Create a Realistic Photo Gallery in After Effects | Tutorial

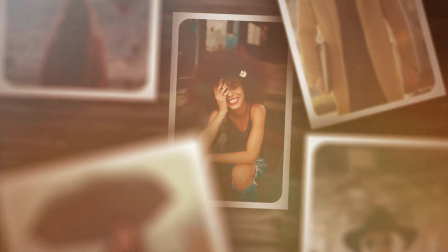[0:00]
In this video, I'm going to show you how to put together this beautiful photo gallery. Perhaps you're working on a project that has a lot of images and you're looking for a unique way to share those precious moments.
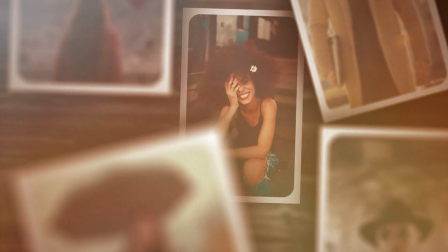[0:10]
So we're going to harness the power of After Effects and create this scene from scratch. Hey, what's going on, Internet? Josh Noel from MotionDuck Film. Hope you're doing excellent today. Please be sure to drop a like on this video as it truly helps out our channel. And if you're ready to create this awesome photo gallery, let's jump in and let's get started.
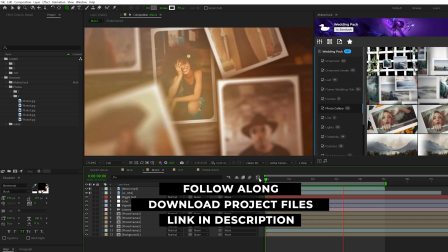[0:27]
As always, you can download our project files for free if you wish to use this as a template or just to follow along.
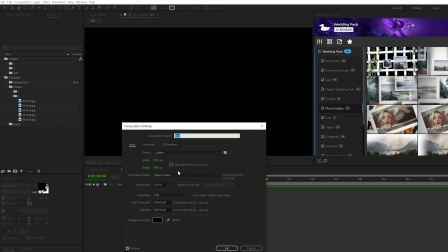[0:32]
So we have a 1920 by 1080 composition that we'll be working with.
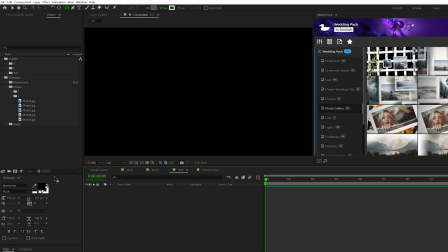[0:36]
However, the very first thing we need to do is create a custom composition size for our photos.
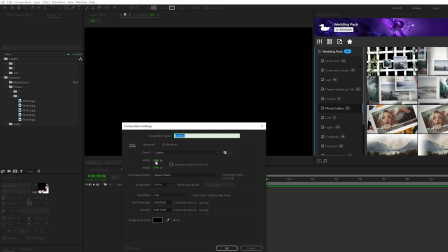[0:42]
So what we'll do is come here, create a new comp, and you can set the width and height to any resolution that you want.
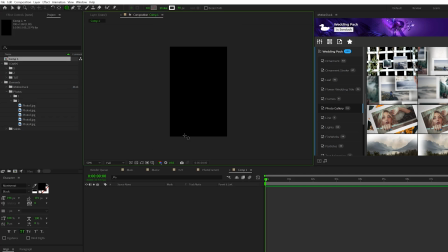[0:48]
So I'm gonna do a 700 by 1100, and this will create a vertical focus composition. So then I can come here, bring in a photo, for example, and that's cool.
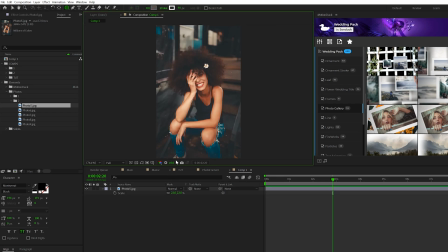[0:55]
So now the next thing I wanna do is create the white frame to go around the actual photo. So what I'll do is come here to top and I'll grab the rectangle tool, make sure we turn off fill, click okay, and make sure stroke is turned on and click okay. I'll use a stroke width of 90, and all I'm gonna do is draw out a rectangle, you know, kind of like this.
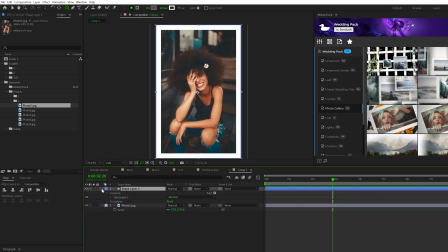[1:13]
And then I'll come here to my line tab and just make sure that this is centered. From here, we'll open up our shape layer, go to add and add a round corners property. We'll open this up and we can increase the radius. And as you see, this will round out the interior of the white border, which looks nice.
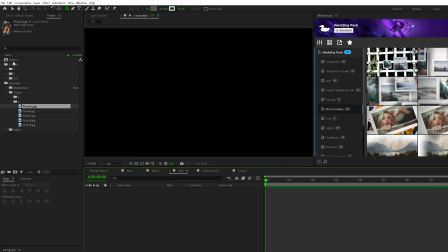[1:30]
Okay, so then we'll go back to our main, you know, blank composition, which is 1920 by 1080. And I'll bring in the composition from our project panel that we just created into our main comp.
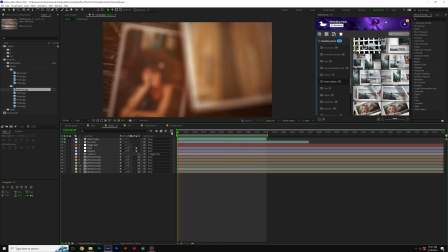[1:39]
And here it is. So for our first photo ready to go, all we need to do is duplicate it, create some variations, and ultimately create depth.
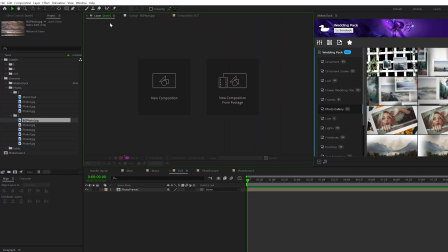[1:45]
So I have this background photo here, which is just this wood. I'm gonna go ahead and bring this into my composition underneath everything.
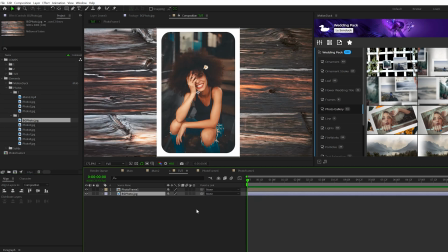[1:51]
I'll go ahead and scale it down. And then make sure you toggle switch the modes until you see the 3D layer icon and make both these layers 3D. All right, so what we wanna do is create depth and variations. So we'll grab our photo here and we'll hit P on keyboard for position.
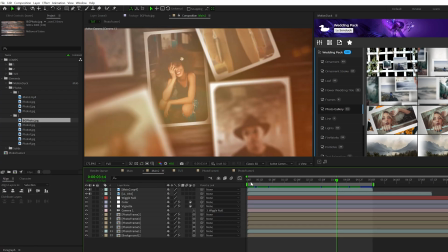[2:04]
And to create depth, all you need to do is just the Z position value. And this will later give us a 3D camera movement that looks really nice.
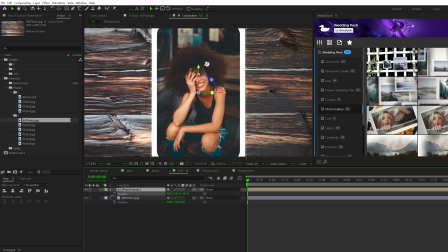[2:11]
So we'll grab our photo and we'll adjust the Z position to be around say negative 500 to negative 600. And then you're welcome to hit S on keyboard for scale and just scale this down.
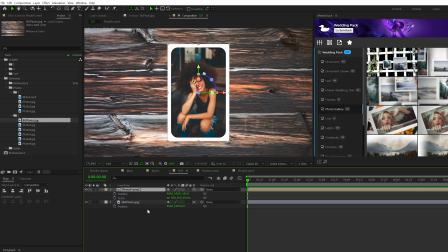[2:22]
Now it doesn't look like we did anything, but if you hold on to a little bit later in this video, it's gonna make perfect sense of why we're doing Z depth positioning. So now we can add in additional photos and it's very easy to duplicate this process. So what we'll do is we'll take our photo composition, go to edit, duplicate.
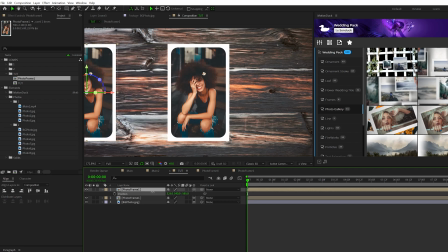[2:37]
You'll hit P on keyboard for position and we can move this somewhere else in our project. We can adjust the X and Y values.
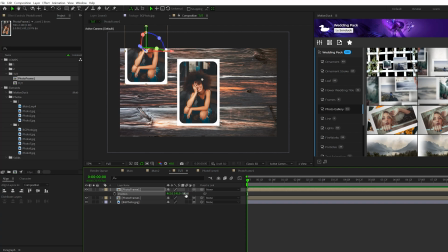[2:44]
Now the one thing that's very important that we do is we adjust the Z position value and we bring it closer to our current camera, which also is to negative 1100. And this will help us create depth.
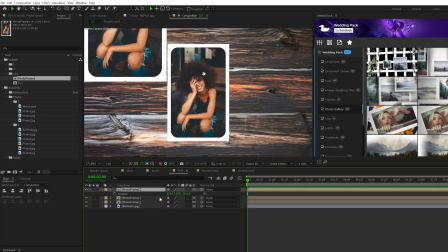[2:55]
And when we're happy with this position, we can duplicate our photo again, adjust the X and Y position to go somewhere else in our composition, and then slightly adjust the Z position so we can just offset the depth by a little bit and continue to duplicate until you have all the photo frames
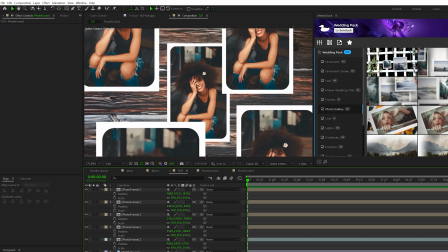[3:09]
that you wish to have. So I have up to 5 copies of the same photo in here. You're welcome to pause the video, copy my position settings if you wish to do that, but really it doesn't matter. Just as long as you variate the Z position as you scatter your images around, you're gonna look great.
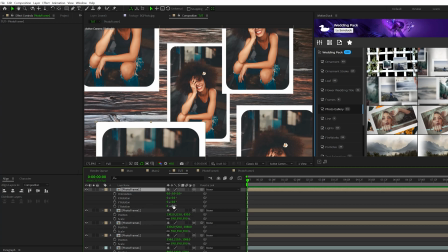[3:22]
Another thing that we can do here is slightly, you know, offset the Z rotation by hitting R on our keyboard and just slightly setting this to maybe negative 15 degrees on one of the photos, selecting another photo and maybe setting it to, you know, a positive slight rotation like this.
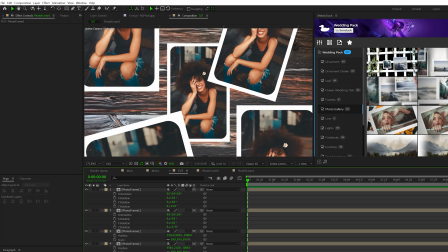[3:35]
And, you know, that'll help add some variation to your work. Another thing I want to do before we start swapping into our new photos is creating even further depth by using a drop shadow effect.
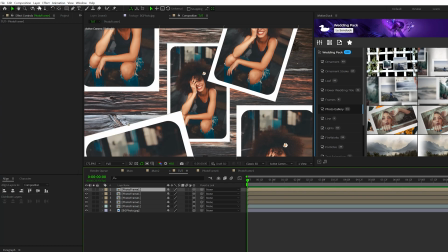[3:45]
So what we can do is say grab one of the photo frames here, go to effect, perspective, and add a drop shadow. I'll set the opacity to 100%. We can set the distance to 20 and I'll set the softness to 250.
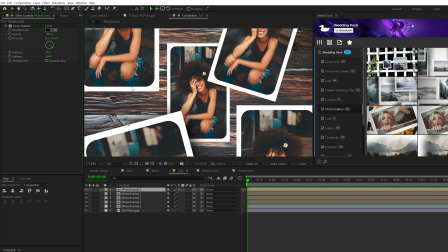[3:58]
And then depending on what photo I'm using, so it's this bottom left photo, I'll change the direction to arc towards or angle towards the middle photo.